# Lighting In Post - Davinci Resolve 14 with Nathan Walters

Resolve 14, scene lighting in post, take one, marker. Now usually you'll have a director of photography, they'll very carefully craft the lighting, but sometimes, a lot of times, I've been working on documentaries or even reality TV and there might not be a real director of photography on set or you're in such a rush that you pretty much have to kind of totally try to create that look after the fact in the color grade. And that is what we're going to kind of be looking at here is how like different techniques to light in post if you weren't able to light and set. Now you don't want to take over the image of the director photography. That was a huge no-no without their consent that is. But if you weren't able to do so and they want you to kind of craft more of a look in the color grading process this is partly how you can do it.
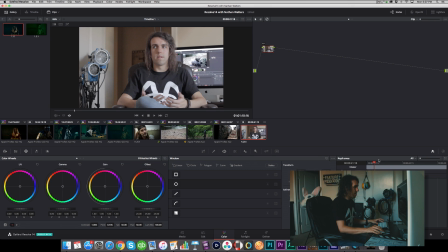So this is a shot of me. Wow that's like inception over here. So I'm sitting here talking probably making some kind of color grade tutorial and hit option S to create a new serial node and basically
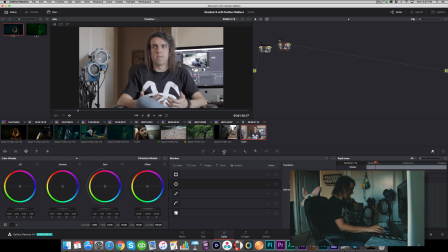how you're going to do this is all going to be about power windows right here in the power window area so you kind of just want to you know well I guess before we do that let's just color correct it a a little bit.
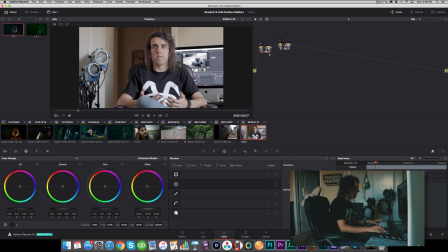Add a little bit of contrast, levels adjustment, a little saturation in there. And that's okay, looking pretty decent. And then we will go into our second serial node and we're going to start power windowing the crap out of it.
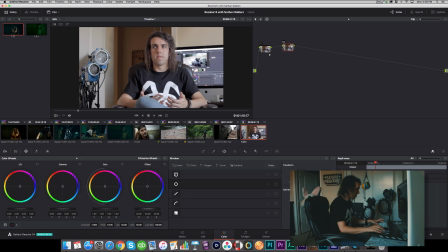So this is where you have all these different options, square, circle, you can draw your own, or this is like a gradient. I'm going to, let's see, let's start with a gradient one, and this works just like so.
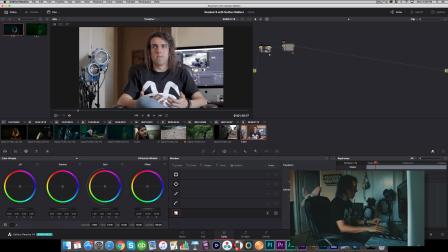We'll put it here on the left. We'll kind of want the left to be darker. So to my, my left, camera right, is a window, which is why you got the shadow here on the left, That's my right side of my face. So you want to kind of, to make it look realistic, mimic that a bit, but take it further.
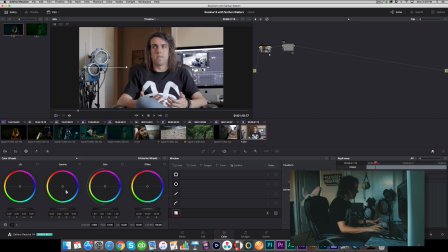So with this we will darken the midtones. Now usually when I'm doing this I like to darken the midtones more than the shadows or the gain, you know, lifting gain because if you do that you can really start to mess with your levels and stuff if you go too extreme.
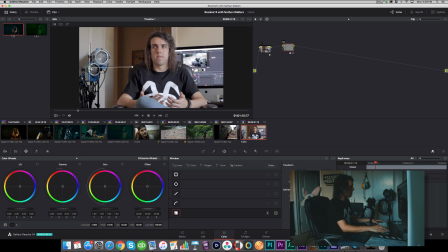So this is just the kind of the safer way of not totally screwing up your image So that like the middle is flatter or anything like that I will do this kind of more extreme than I probably normally would just
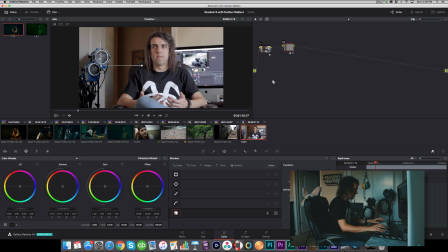You know for the sake of tutorializing So already if I'm hit command D let me just turn that off You can kind of see you have a flat image automatically. It's looking way more dynamic like the left the left side of the screen is a lot darker and
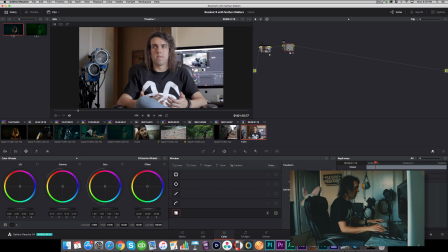then in contrast of that I'll make a parallel node and we will kind of do the opposite on the other side so this time I'm just going to draw my own no okay let's just
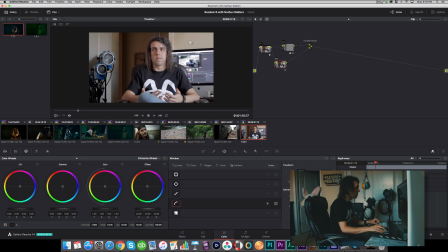turn that off this is what I'm looking for I'm trying to draw my own kind of
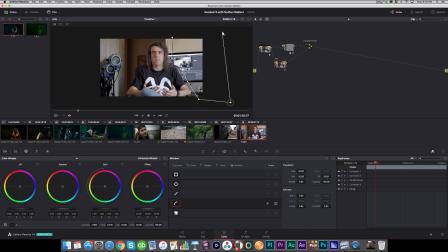power window and from here we'll highlight that and we'll soften it up a good bit when you're doing this the key is to have a lot of feather or softness
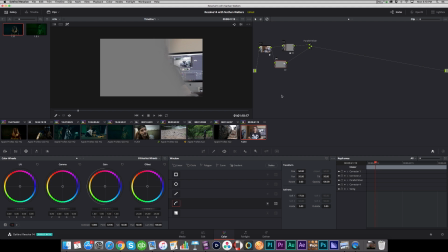that you're not noticing it especially if you have camera movement that's a huge giveaway if you see like a vignette in the movement so also if you have movement, you can easily track these, but we don't have much movement in our shot, fortunately.
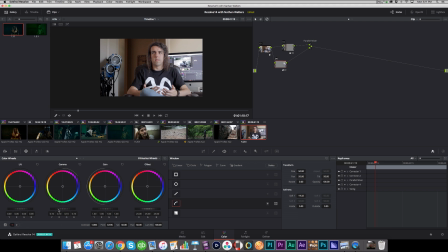So then with this, I'm going to brighten it up. Maybe I'll even pound up the highlights a bit.
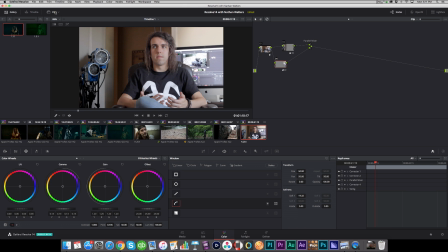Cool. I'll just turn clips off so we can see that a little better.
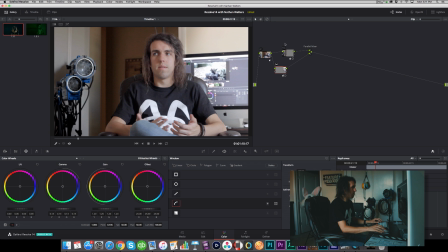So now we're going from this to this, which looks way more lit, and we are adding that light right there, and that shadow over there is way more dynamic of an image, and then on top of that we can
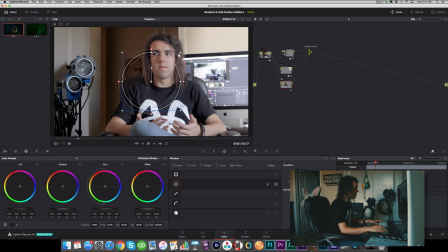make another parallel node, and we will try to put some emphasis on my face with a little little power window there. That's a good look for me.
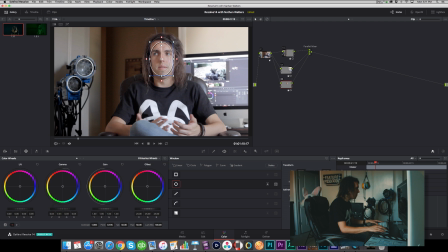If I do say so myself, I want to boost the midtones to 0.03, just lower the shadows a bit and add a little saturation there.
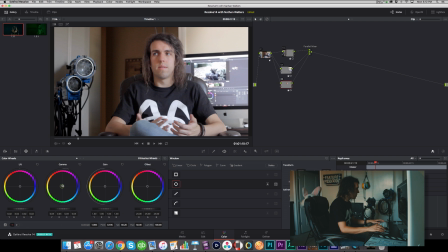Yeah, I like that. And then I can also just do a little color shift, a little more orange. So it's not going red. Cool. And then we can track that, which should probably go to the beginning.
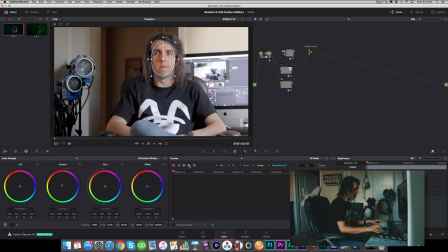Reposition that, and then we will track forward. And then on top of that, hit option O to create an outside node which basically affects everything but
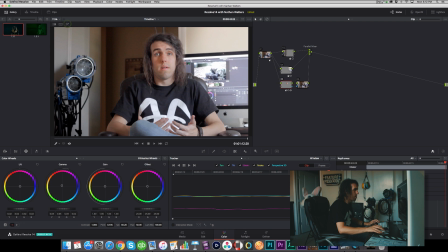well first let's okay and then we can darken everything a bit sort of really put an emphasis on my face and yeah so that's kind of relighting it feel to be before and after it looks
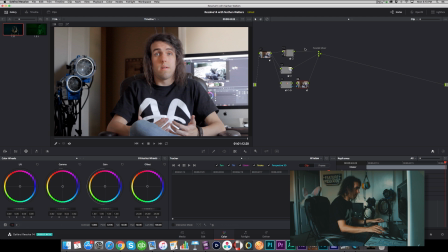like we actually had like lights in there and just way more dynamic and then from there we can actually do a little bit of a quick grade. So add a little bit of blue in the shadows, warm up the mid-tones a bit and then we will just
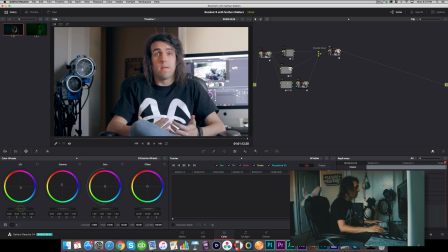go ahead and add a bit of contrast there. These are H.264 files so they're a little bit
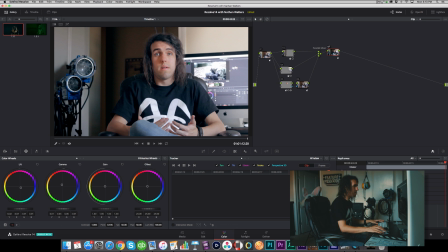compressed we can't push it too much and then we'll add another serial node and we will basically just desaturate the shadows and
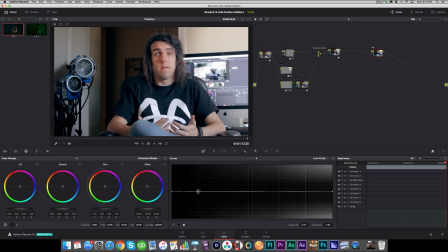highlights a bit so that we're not muddying it up too much yeah
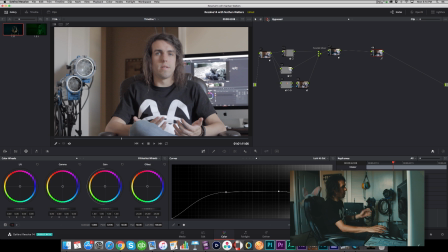so then our before looks like this clearly no lighting just kind of a window light flooding in to this which looks in my opinion
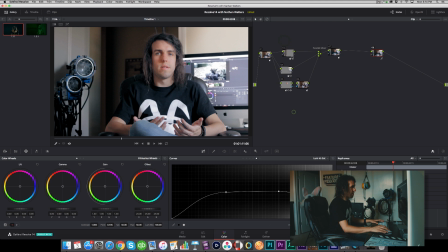very much very much lit and yeah it's basically the key thing is just to add power windows and you can kind of shape it however you want keeping in mind that the more movement you have the more you gotta motion track it it can be difficult and you want to keep in mind other sources
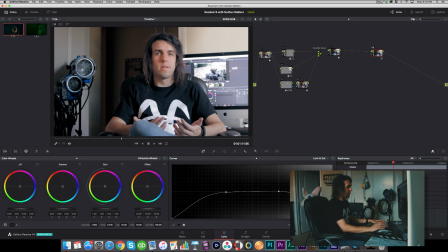like this shadow here and things like that the light on my face but yeah that's how you can create the light after the fact in the color grade even if you need to like take things further enhance it like okay this is how we lit in reality and then just take that a little further by looking at how the lighting is coming on the talent and then adding more or whatever you gotta do. That's the technique.